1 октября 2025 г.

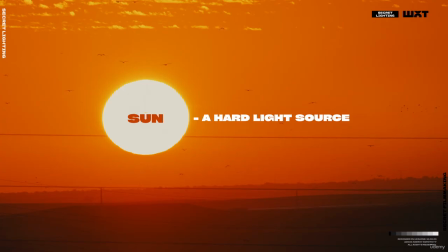Remember, in the first video I mentioned that the sun is a source of hard light that gives warm, golden rays.
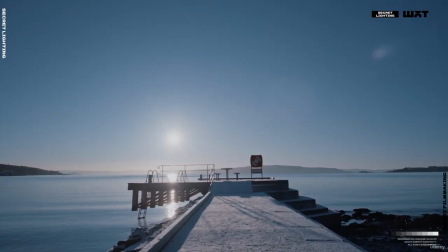On the other hand, the sky is a cool, filling light that spreads evenly.
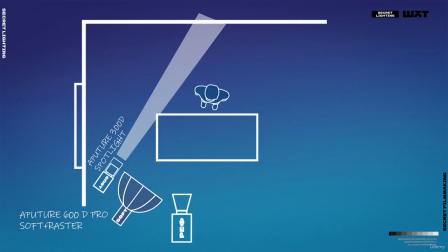Let's add more sunlight to our setup by introducing our fourth lighting fixture, which is the Amaran 200 with a Fresnel lens.
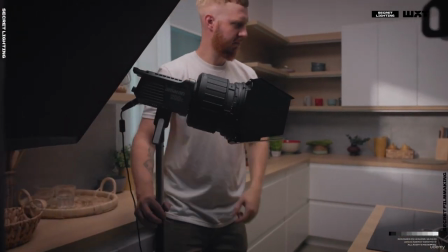In our setup, it simulates sunlight. So we set it to a warmer color temperature and use the Fresnel lens to concentrate it.
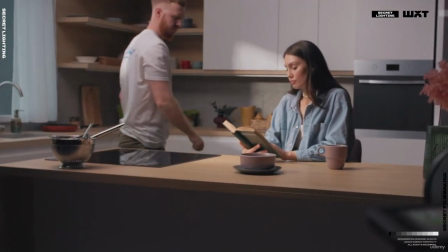At 3 points, namely on our model's hands and just below the chin. Adding extra realism to the frame when constructing schemes. involves mixing soft and hard light. Basically, that's what we just did.
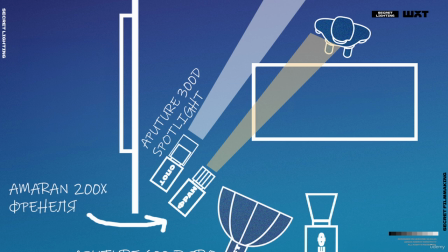Our second device, which works on the background, also simulates sunlight, but it has a constant temperature of 500 to 600 Kelvin.
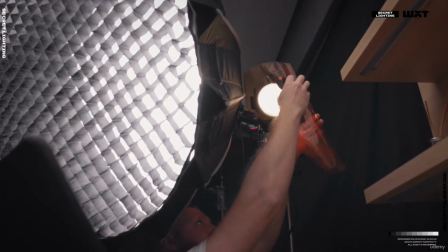We will carefully attach a warm filter to our device to match it with the device that also creates a sunlight theme, but directed at our model.
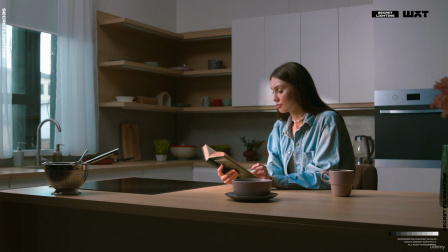The final step in perfecting our scheme will be adding a black flag to our device.
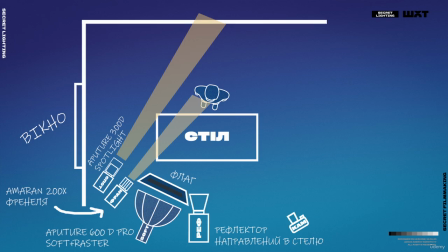We place our flag in front of the key light to separate our model from the table by exposure.
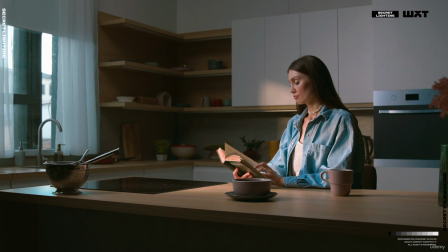Our scheme is ready, and now we can move on to close-ups.
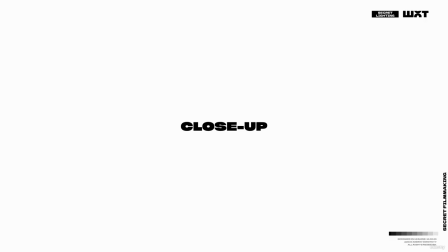Remember this extremely crucial and fundamental rule, and always keep it in your mind as a guiding principle. Always start building the lighting scheme with wide shots or master shots. If you do everything the other way around, and set up your lighting scheme first for a close-up and then switch to a wider shot,
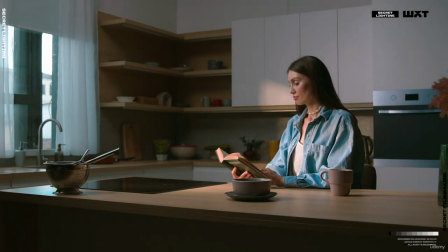you might find that you simply don't have enough space to position your equipment. The closer the shot, the more detailed the lighting scheme we can set up.
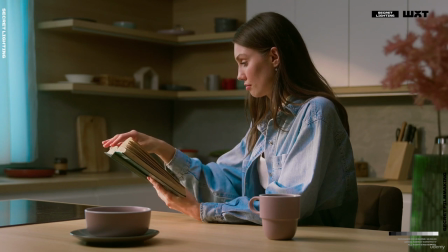In this case, to soften our key light, we place it closer.
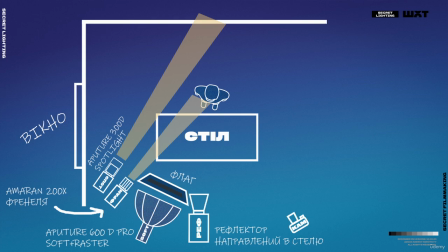We replace the softbox with a smaller one and add an additional frost frame.
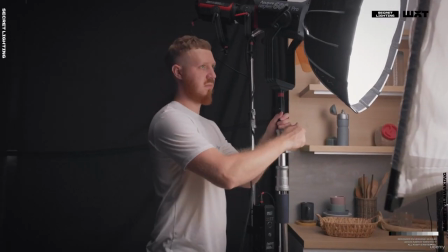This setup gives us soft light on our model's face.
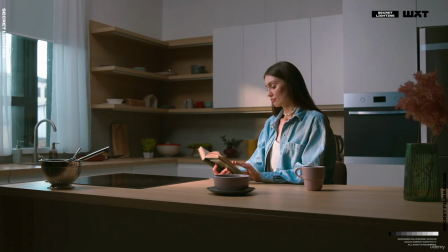An interesting fact is that the viewer does not notice the hard light on the main character's face in wider shots.
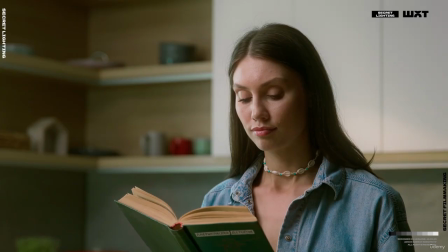That is why we can always soften this light when changing the shot size. Let's summarize how we built this scheme. First, we determined the position of our light.
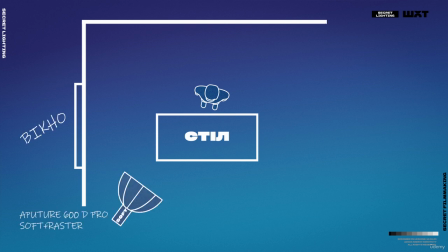Using the motivation of light, we positioned all the devices on the side of our window.
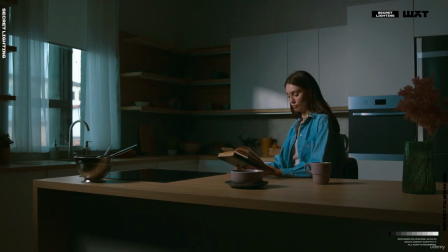We added key light, defined our background, and added fill light to our space.
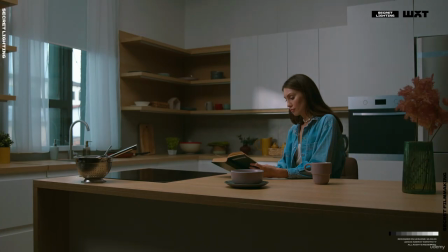Along with the soft key light, we combined a device that simulates a hard beam of sunlight.
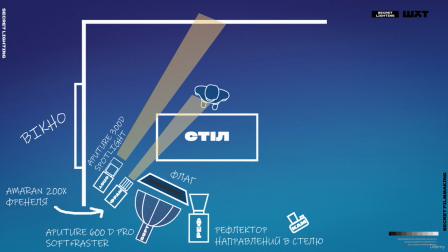Using a black flag, we separated our main character and the table by exposure.
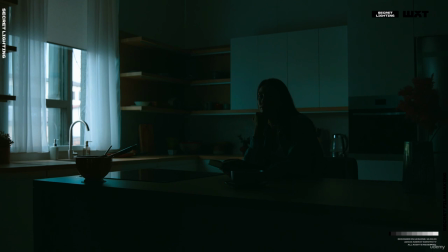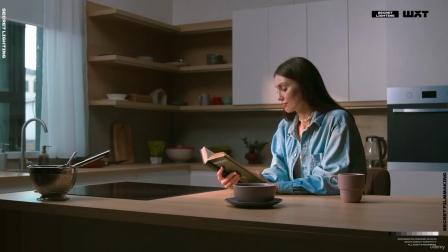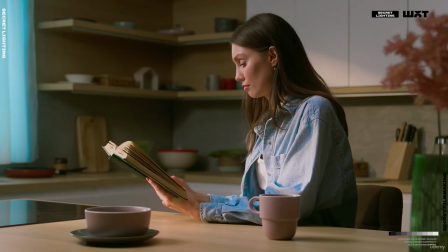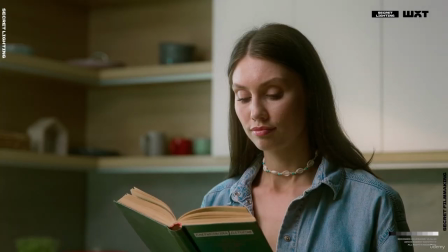In the next video, we will discuss what negative fill is and how to raise the exposure in the frame.